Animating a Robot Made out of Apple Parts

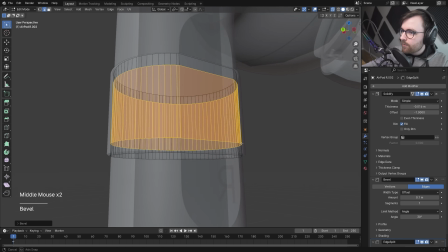because I'm just going to add some more shapes here like we got this thing that will be like going out and I just want to
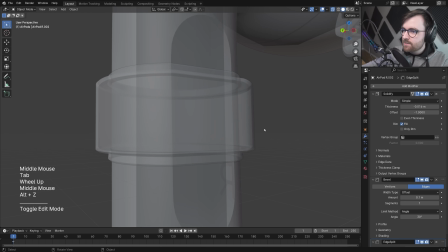add some connectors that will keep these airpods in place so
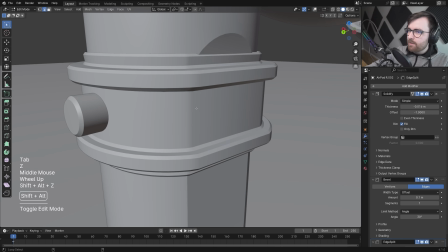now we got this possibility for attaching stuff you know I'm not happy about this edge I feel like this is too steep something like this maybe
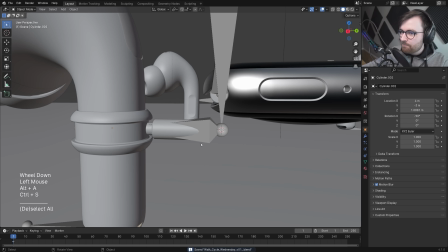this shape is much more Apple isn't it I'm starting to realize that the people at Apple that are doing this for a living are just so good
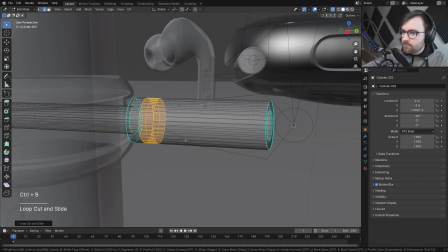they're so talented the
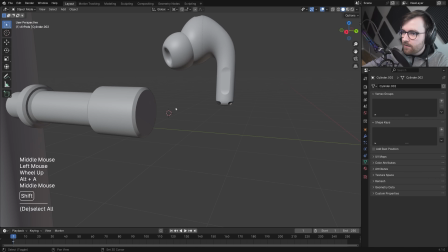bones are a lot easier to view and there are stick bones i think that's good i want this to be like an apple-esque joint so that means i'm gonna make a
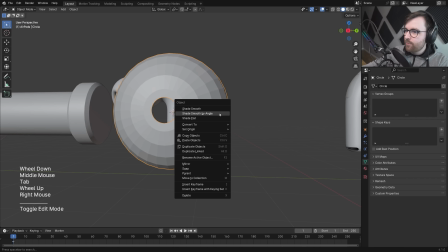circle and then i'm gonna make it round so i kind of want to recreate this airpod vibe but as a joint
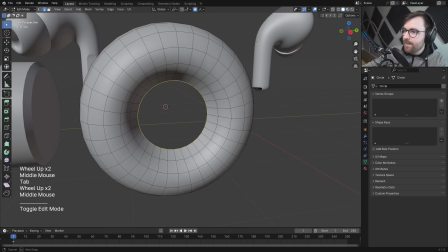down here i mean this is a little bit oval so that's not entirely correct but this a ring like this feels kind of apple-ish
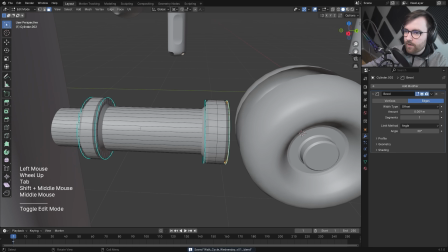Okay, so that's a joint now. This does not feel correct. Maybe a little bit more organic. Let's try something
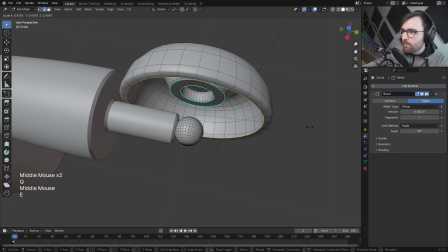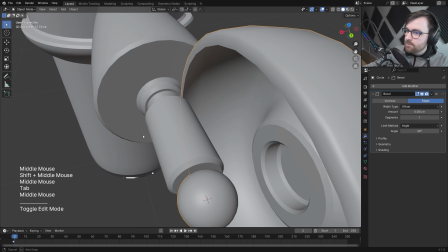Okay, nice. Yeah, that works. So now we can close this up just a little bit
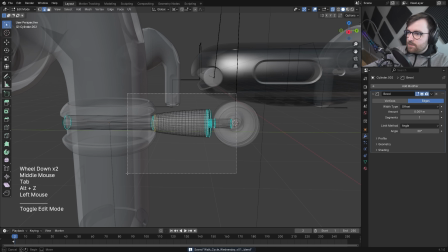Okay, yeah, so now this is the joint on the inside. Okay, let's take this let's duplicate it up Amazing.
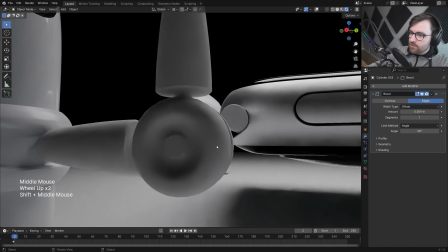So now we got a joint there. That looks really nice. Maybe we should just add some materials to it while we're here Okay, that's cool.
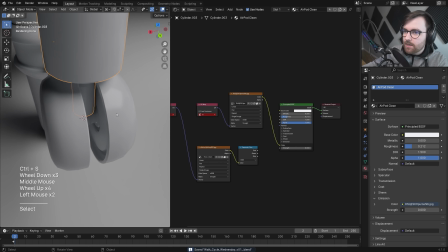Just a little bit of glossiness to this yeah and then this inside will also have this material yeah so now there will be this dark
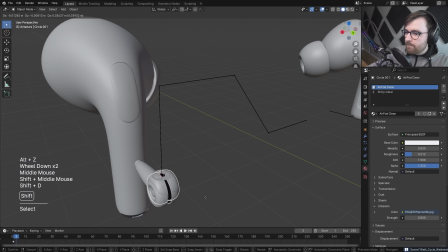material inside of here sweet i
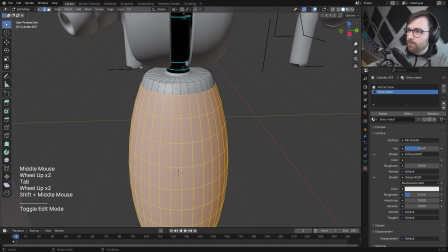kind of like that it's just an arbitrary round shape which probably doesn't really belong but maybe it can be technologified if i just
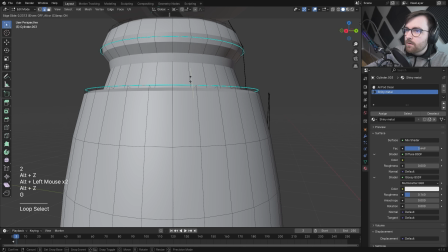something like this i
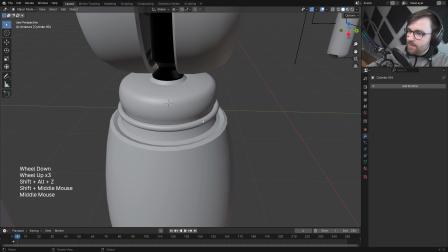think i like that detail it doesn't doesn't make any sense but i kind of like it not very Apple but kind of futuristic hang on I
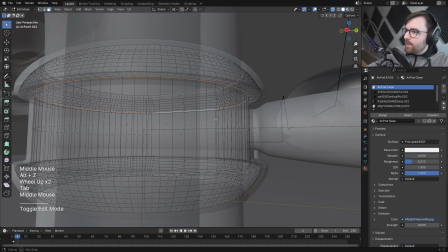need to do something down here though because this just feels off maybe we can take this line here it
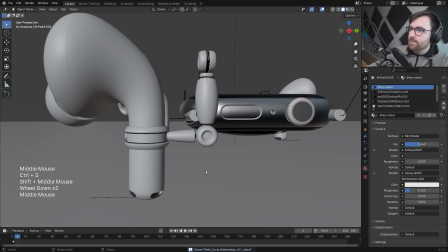feels right to just have these bands like this I don't know if it's a rubber band or what it is but now it's kind of part of the style here I'm gonna have to
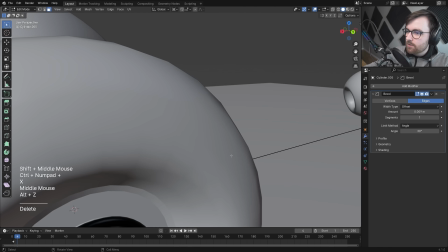delete some of this I can't use all the same parts over all the time that's not gonna make an interesting design that's
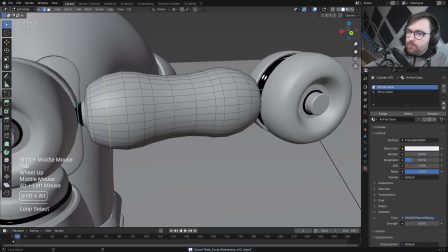nice it feels like a joint yeah i like it could be higher poly though maybe i can just be sneaky yeah i'm just gonna be lazy and do something like this
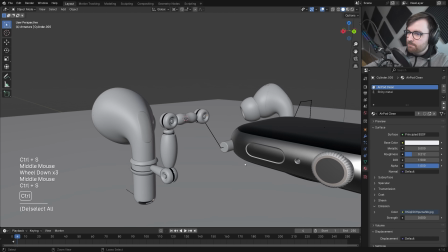i kind of like the direction this is going where it it looks like this is made out of parts that were designed to do something else like you can
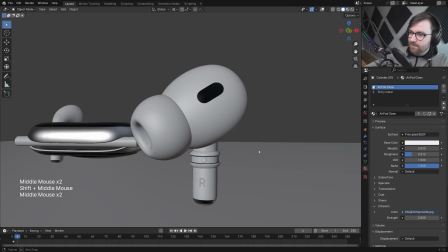see that the airpods and the apple watch are like definitely something that exists but then these parts are like from an from another set
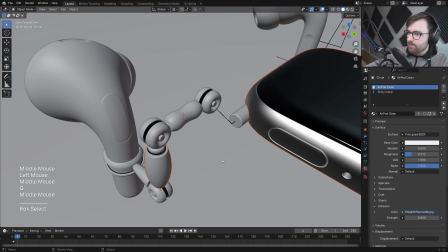like it's from a configurable robotic set or something i know like what if you had this kit where you can make creatures
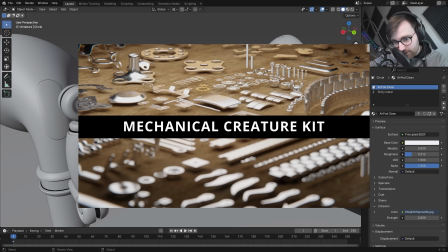that were mechanical like a mechanical creature never mind perhaps
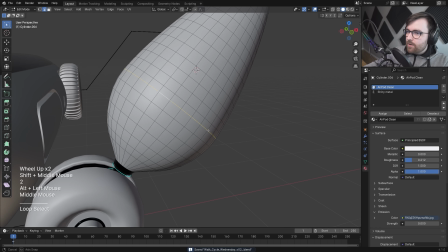something interesting could happen like in the middle
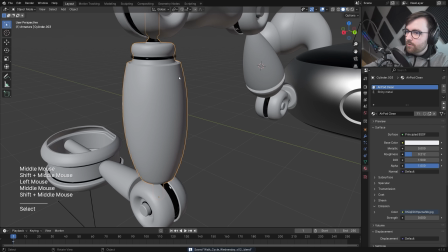that's kind of cool yeah that feels nice i think this one can have something like that as well let's make a really thin one like
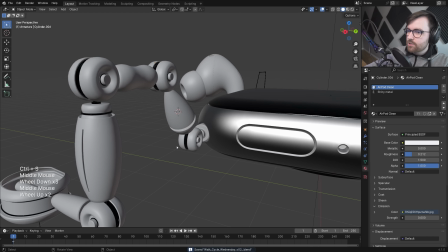something like this and that just goes in it just adds something you know yeah